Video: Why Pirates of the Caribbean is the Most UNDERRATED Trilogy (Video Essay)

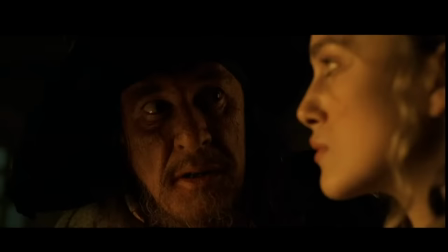[4:07]
And Geoffrey Rush just chews up every single line of dialogue. You can really tell that he was enjoying this role.
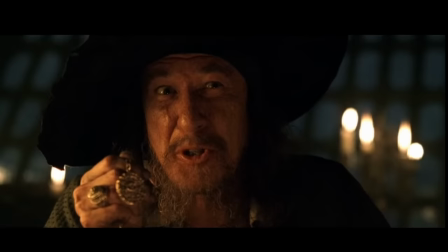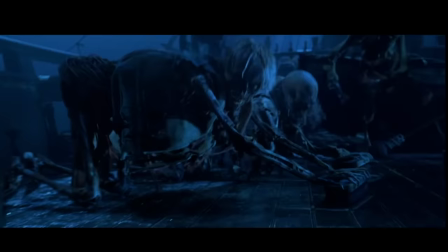[4:19]
And just when you think the movie's gone off the rails into goofiness, Barbossa gives this creepy monologue again.
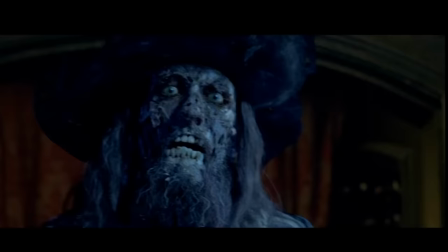[4:25] You best start believing in ghost stories, Miss Turner. You're in one.
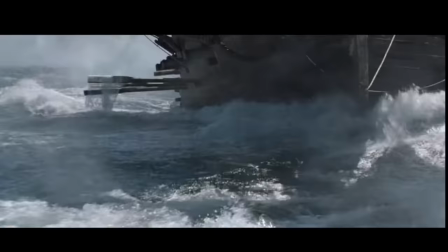[4:30]
There are so many classic lines in this movie. I love it. This first entry also does an incredible job at creating the Pirates of the Caribbean world.
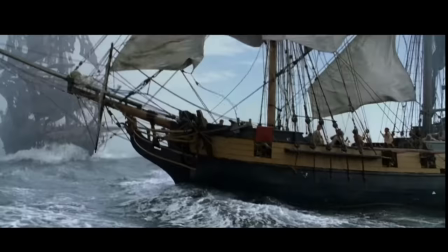[4:39]
The ships are actual replicas in the water.
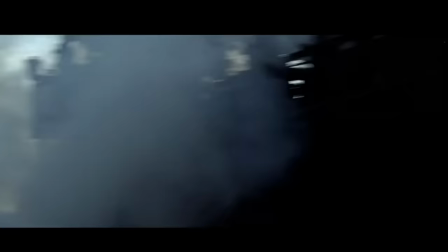[4:42]
That makes everything feel so much more real than if everything were just sets and green screens the entire time.
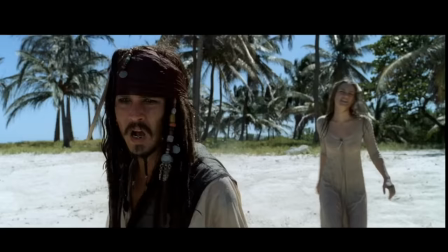[4:49]
The same goes for filming in actual Caribbean locations. Just look at the vibrant blues and whites.
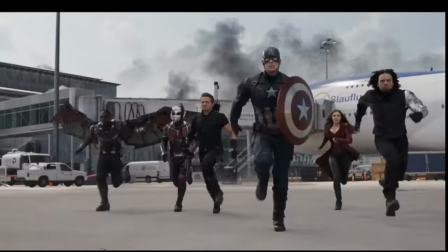[4:55]
It adds so much to the movie's color palette. That's really welcome, as many current blockbusters look gray and bland.
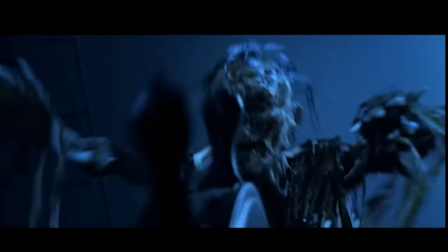[5:02]
On the flip side, the CGI holds up really well, especially on Barbossa's crew.
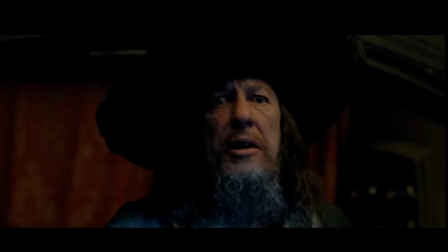[5:06]
Their movements are limited, kind of stiff and awkward, but that complements the fact that they are supposed to be skeletons.
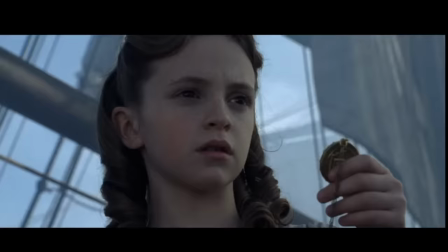[5:13]
And there are some incredible shots in cinematography here as well.
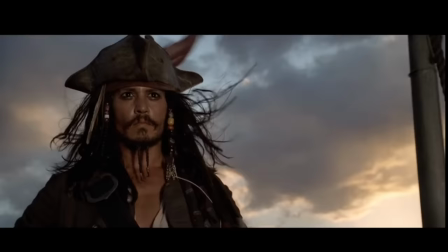[5:17]
Gore Verbinski and the cinematographer, however you say his name, just did fantastic work on this movie.
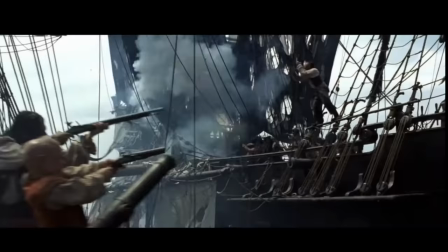[5:23]
These shots aren't just colorful, they're creative. Pirates of the Caribbean Curse of the Black Pearl holds up as one of the greatest adventure films of all time.
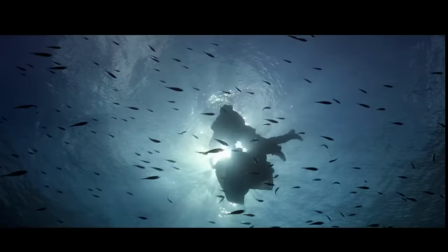[5:32]
It introduced one of the most iconic characters ever in Captain Jack Sparrow,
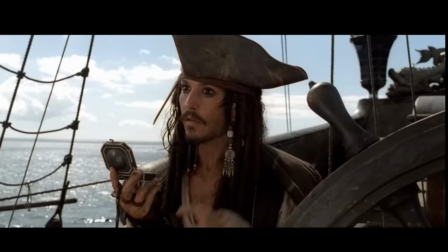[5:37]
and actually uses quality filmmaking techniques to tell an amazing adventure story.
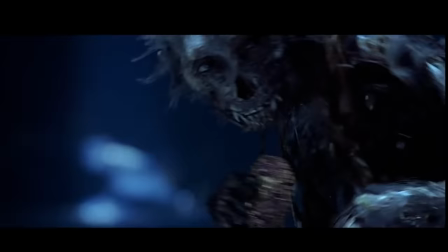[5:44]
Also, there's a monkey that turns into a zombie in the post-credits scene, so this is automatically a cinematic masterpiece.
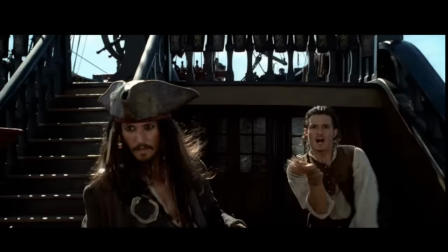[5:52]
All that said, I pretty much knew that I would enjoy Curse of the Black Pearl on rewatch.
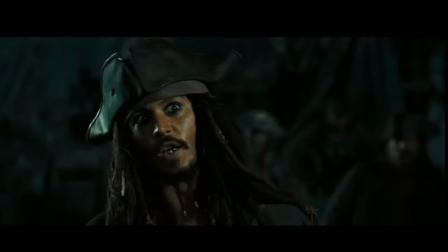[5:57]
What I was uncertain about were the two sequels in the trilogy, especially given their Rotten Tomatoes scores.
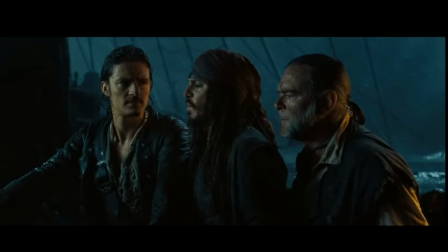[6:03]
But like Curse of the Black Pearl,
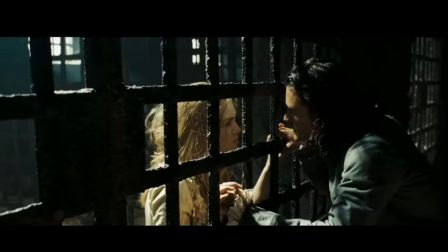[6:05]
Dead Man's Chest is one of the best examples of a blockbuster focusing in on its characters rather than just simply the plot.
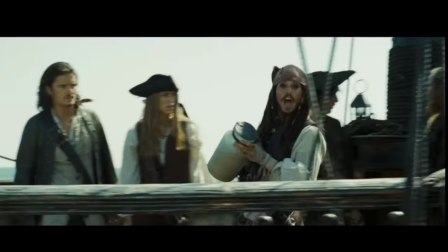[6:12]
All without losing the core elements that made everyone like the characters in the first place.
I got a jar of dirt, I got a jar of dirt, and guess what's enjoyed it?
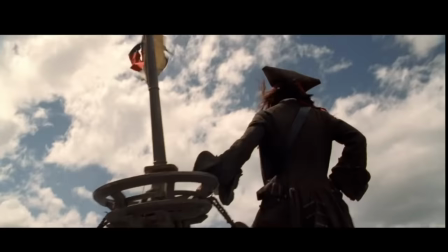[6:21]
The first movie had everyone searching for freedom in some way.
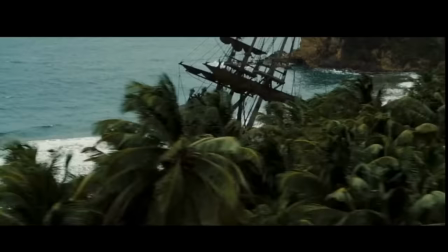[6:25]
Will wanted the freedom to be with Elizabeth, Elizabeth wanted the freedom to make her own decisions, and Jack wanted the Black Pearl.
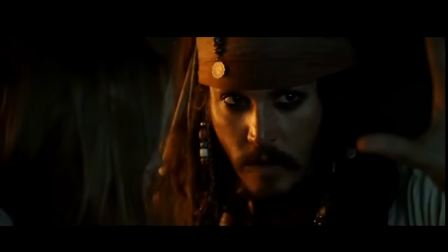[6:31] What the Black Pearl really is, is freedom.
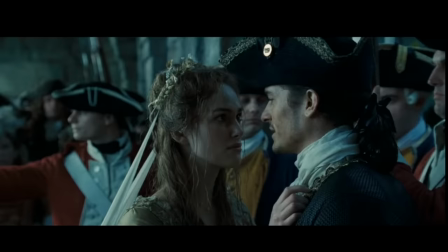[6:37]
But in Dead Man's Chest, they lose it all because of consequences from the past.
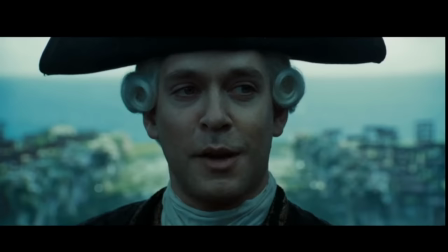[6:42]
For Will and Elizabeth, it was helping Jack in the first movie. Lord Beckett essentially cancels their wedding and tasks Will with tracking down Jack.
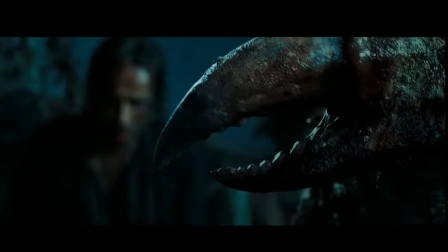[6:50]
And Jack himself is facing the past because we find out that he has a black spot on his hand from a deal he made with someone called Davy Jones,
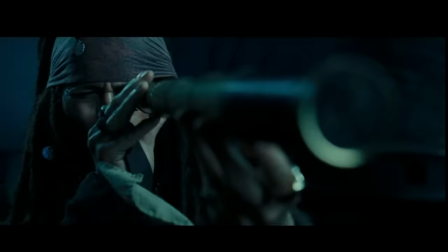[6:58]
all to ensure that he can remain captain of the Black Pearl for 13 years. Davy Jones is the reckoning for everyone escaping their past.
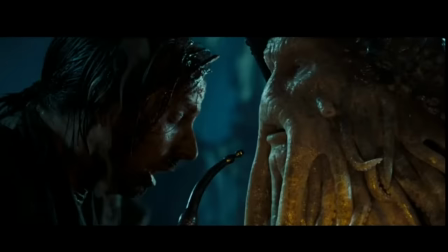[7:06]
You cross Davy Jones and boom, he's there. He is a brutal character.
Do you feel this?
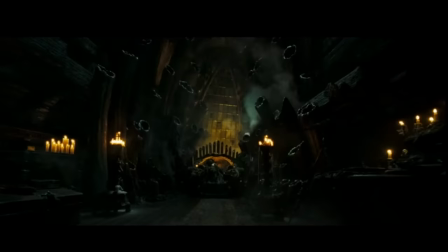[7:15]
He's the perfect villain to embody the past catching up to the main characters.
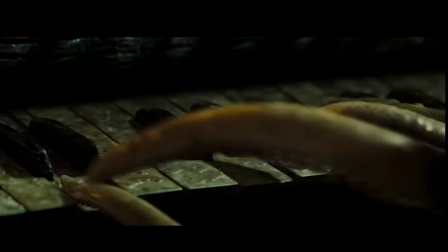[7:20]
Ironically, he hasn't even moved on from the past himself. While he is an incredibly evil and inhuman villain, he has a very human backstory.
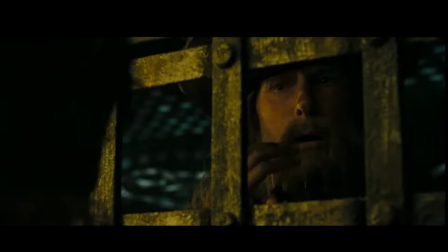[7:29]
He was once a man who fell in love with the sea goddess Calypso.
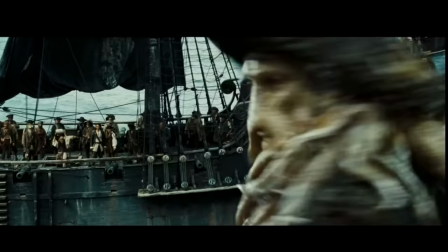[7:33]
When she left him, his pain became so unbearable that he cut out his own heart to live an immortal life on the sea,
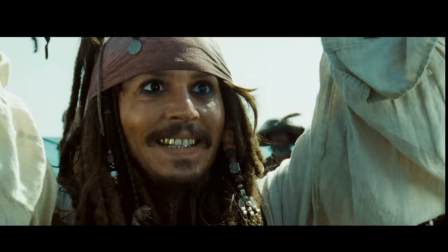[7:40]
torturing people just so they could feel the pain he did.
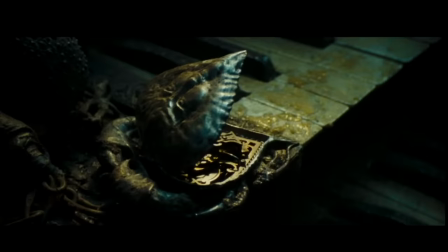[7:43]
What makes him so interesting is that there is a small part of him that is still human, instead of just a squid man.
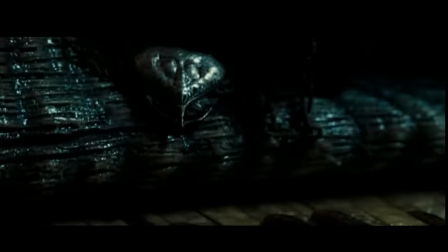[7:49]
He is still sentimental enough to listen to Calypso's musical Locket.
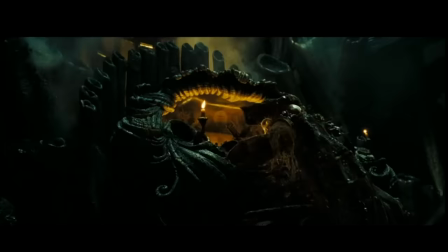[7:53]
I could go on for another hour about one villainous scene with Davy Jones, but let's just say that's been done.
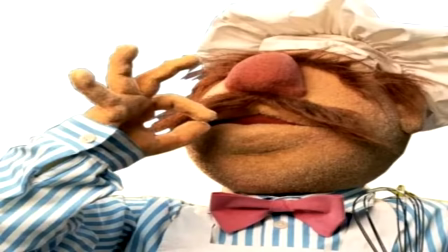[7:59]
Like the first movie, the action in Dead Man's Chest? Mwah! Masterpiece!
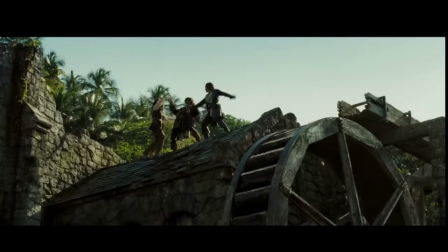[8:05]
Seriously though, the action in this movie is some of the most creative. What I love about these scenes is that it's not just a bunch of CGI thrown in your face.